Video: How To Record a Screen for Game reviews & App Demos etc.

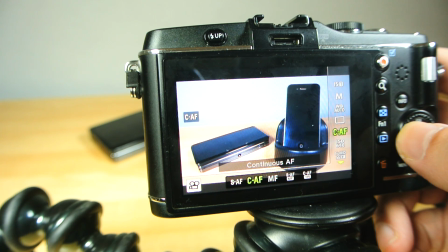4:10 If you leave it on autofocus, prepare for misery and cruddy looking video.
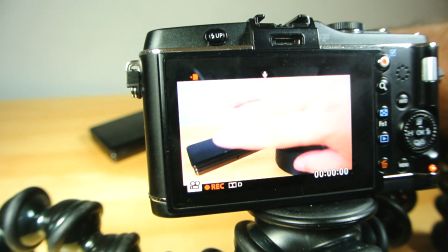4:14 As again, if your hand moves in front of the screen as you're demonstrating the game or app or whatever, this may trigger the camera to start trying to refocus.
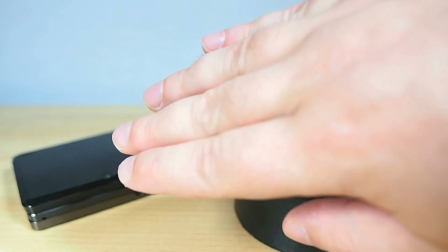4:22 You don't want that. The subject is the screen, not the back of your hand.
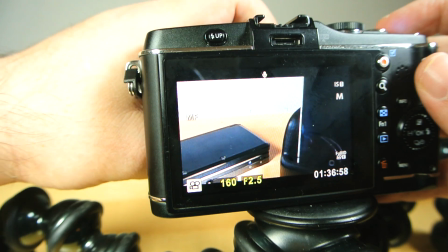4:26 And the camera hunting back and forth for a new focus lock halfway through your video is just going to look awful.
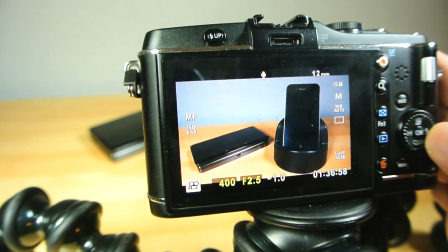4:32 Now, with the screen of your subject device still turned off, adjust your camera settings to proper exposure of the general scene.
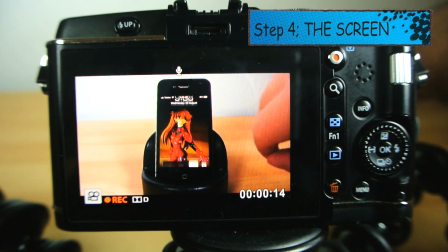4:41 Step 4. Turn on the device's screen now. One or two things will now hit you in the eyeball.
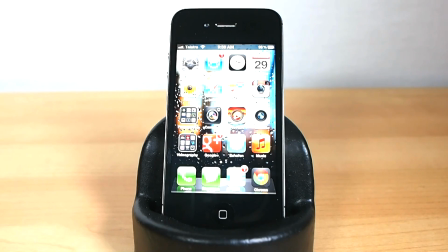4:47 Either things will look okay, in which case yay, or the screen will probably be overexposed.
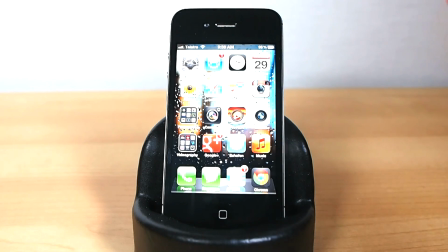4:53 This is where I see most people start screwing up.
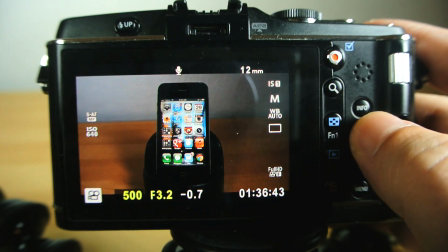4:56 To fix this problem with the screen being too bright, or indeed too dim for the camera, they start fiddling with the camera to try and get the screen to look right.
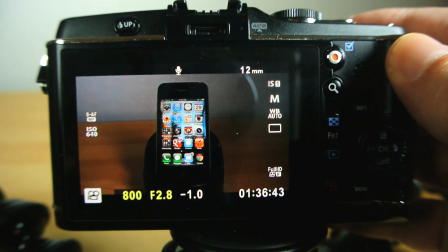5:04 This is certainly 100% absolutely the wrong approach. This is how you end up with those stupid looking ghost screen in the dark type videos that remove all sense of context and scale.
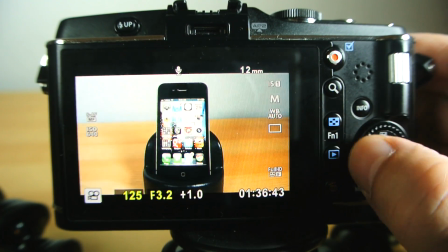5:16 Useful things the human brain likes to have. Or worse still, they don't do anything, so the screen is blooming from being overexposed,
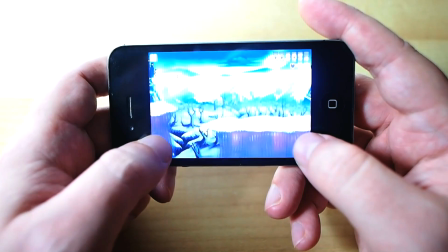5:23 which obliterates any detail of whatever you're trying to show, making the whole exercise completely pointless and deeply frustrating for your audience.
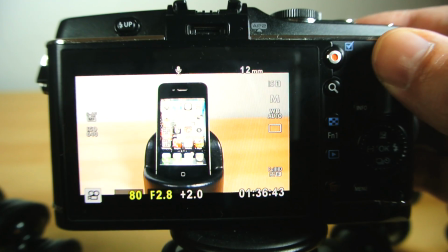5:30 So, leave the camera alone.
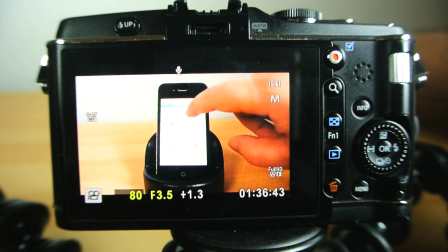5:33 The simple trick to getting this right is now to adjust the brightness setting of the screen itself in order to match the rest of the properly exposed scene.
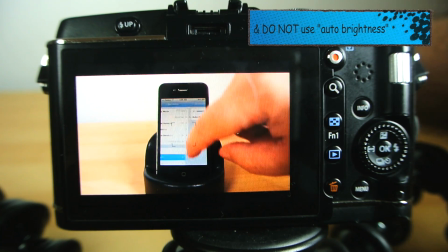5:42 Some devices will give you finer control than others in this respect,
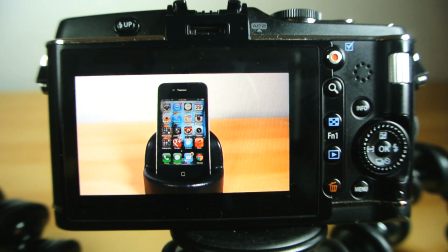5:46 so you may still have to fiddle with the position of your lighting or your camera ever so slightly to help balance things out again.
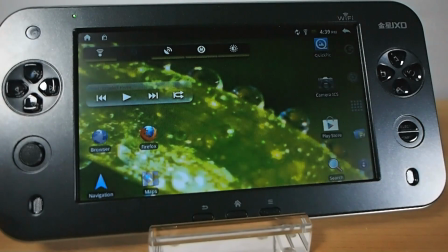5:53 In some cases, you may run into a device whose screen refresh rate causes it to look flickery on camera, or have other weird rolling bar artifacts.
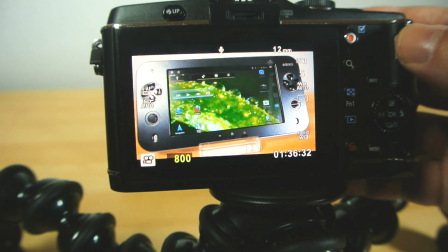6:01 And this is why manual control over the shutter speed is important because this is caused by the camera and the screen refreshing their view of the world at different frequencies.
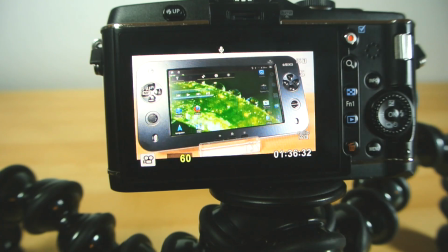6:11 If you run into this issue, it can usually be resolved or at least minimized by either raising or lowering your camera's shutter speed to compensate.
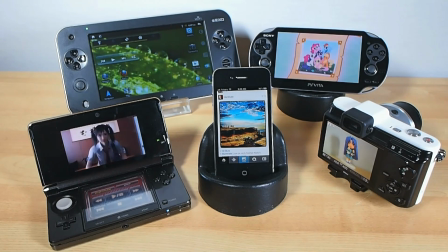6:20 So that's all set. Check your focus one more time to make absolutely sure the display itself is in sharp focus and you're pretty much good to go.
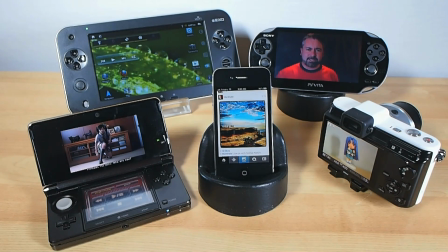6:27 Now you'll have a good clear shot of your device.
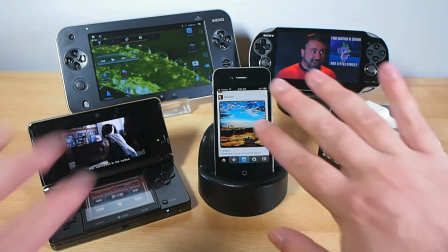6:31 Its screen exposure is well balanced so you get a nice clear image of the screen in the full context of the device and
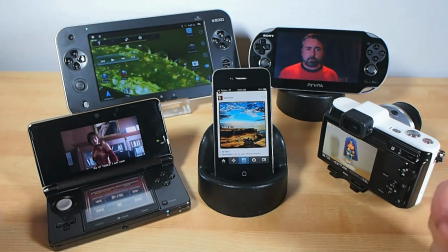6:37 any off-screen buttons and your own actions so viewers have a complete and informative view of exactly what's going on.
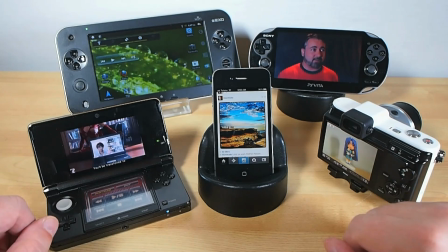6:43 A couple of other side tips for this kind of stuff.
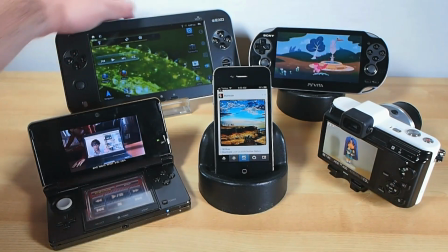6:46 Use a nice, solid, heavy, non-slip stand or cradle to hold the device steady so it doesn't slide around,
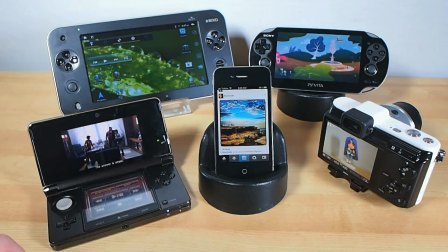6:53 which can be distracting and potentially move it out of focus.
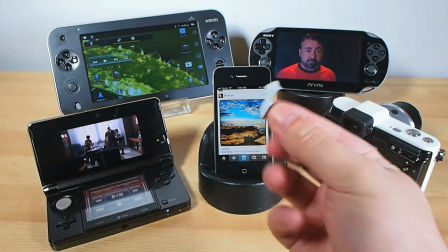6:56 I also often use a small blob or two of Blu-Tac to keep things in place if I've got them sitting directly on the desk.
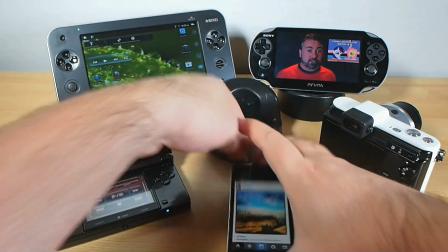7:02 This can also help tilt them toward the camera a little for a more perpendicular view of the screen.
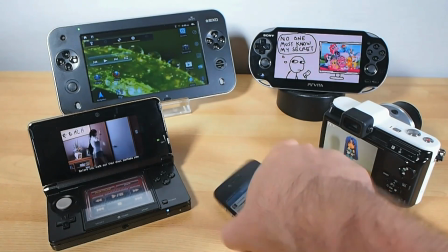7:07 Holding the device in your hand while you demonstrate is sometimes necessary depending on what you're showing and what the device is,
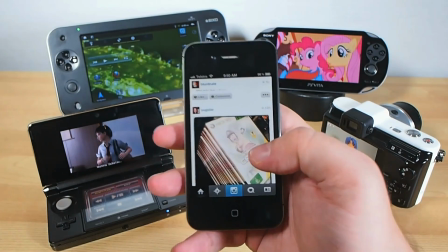7:13 but avoid it as often as you can as it's easy to kind of drift out of the focus spot or even off screen if you're not very careful.
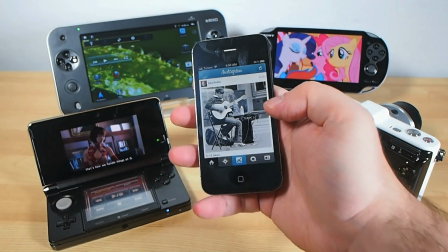7:21 And I know lots of you out there use your iPhone to film this kind of stuff,
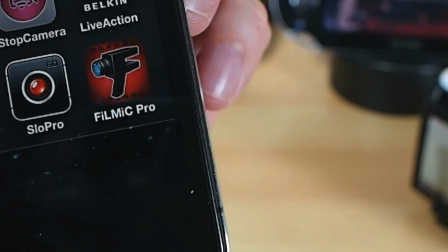7:25 but Apple's default camera app just doesn't give you enough control to do this properly.
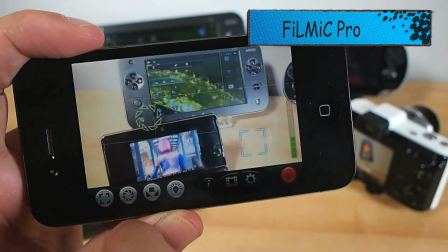7:30 So try something like the Filmic Pro app, which lets you set and lock your focus and exposure points separately.
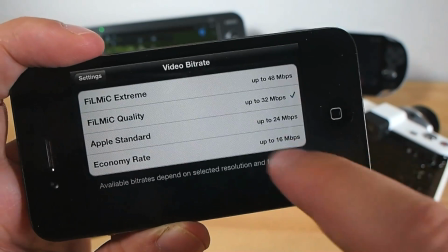7:37 as well as giving you a few more frame rate options and a higher video bit rate setting to help squeeze out a bit more image quality.
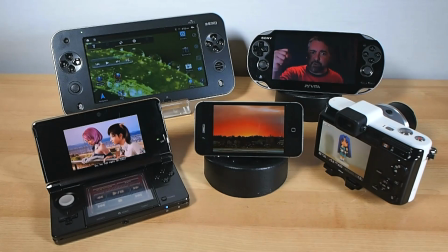7:44 So there you have it, I hope this was helpful.
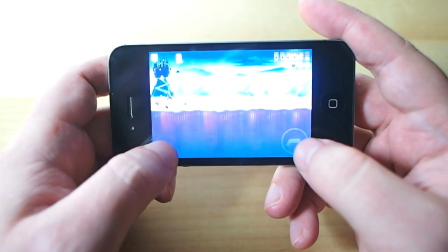7:45 And if you see anyone else out there on YouTube demoing their games and apps as if you are looking into the sun itself or lost in space style,
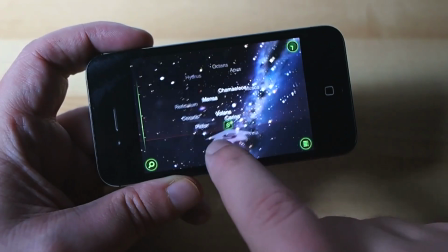7:54 make sure you send them a link to this video for their sake and yours. But you know, try and be kind about it, say, hey, this video can help your videos look better.
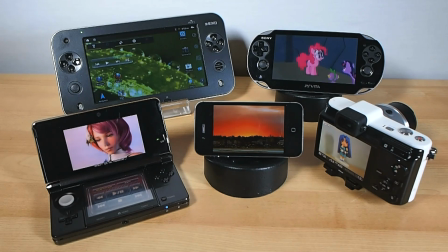8:02 Don't just wander along and say, your videos look like shit, fix it by doing this. I suppose you could do that. No sweat off my sack. Sometimes tough love is best.
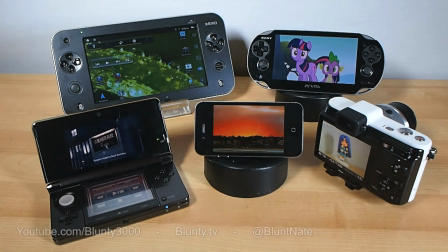8:13 Thanks for watching. I am Blonty, and I'll catch you next time.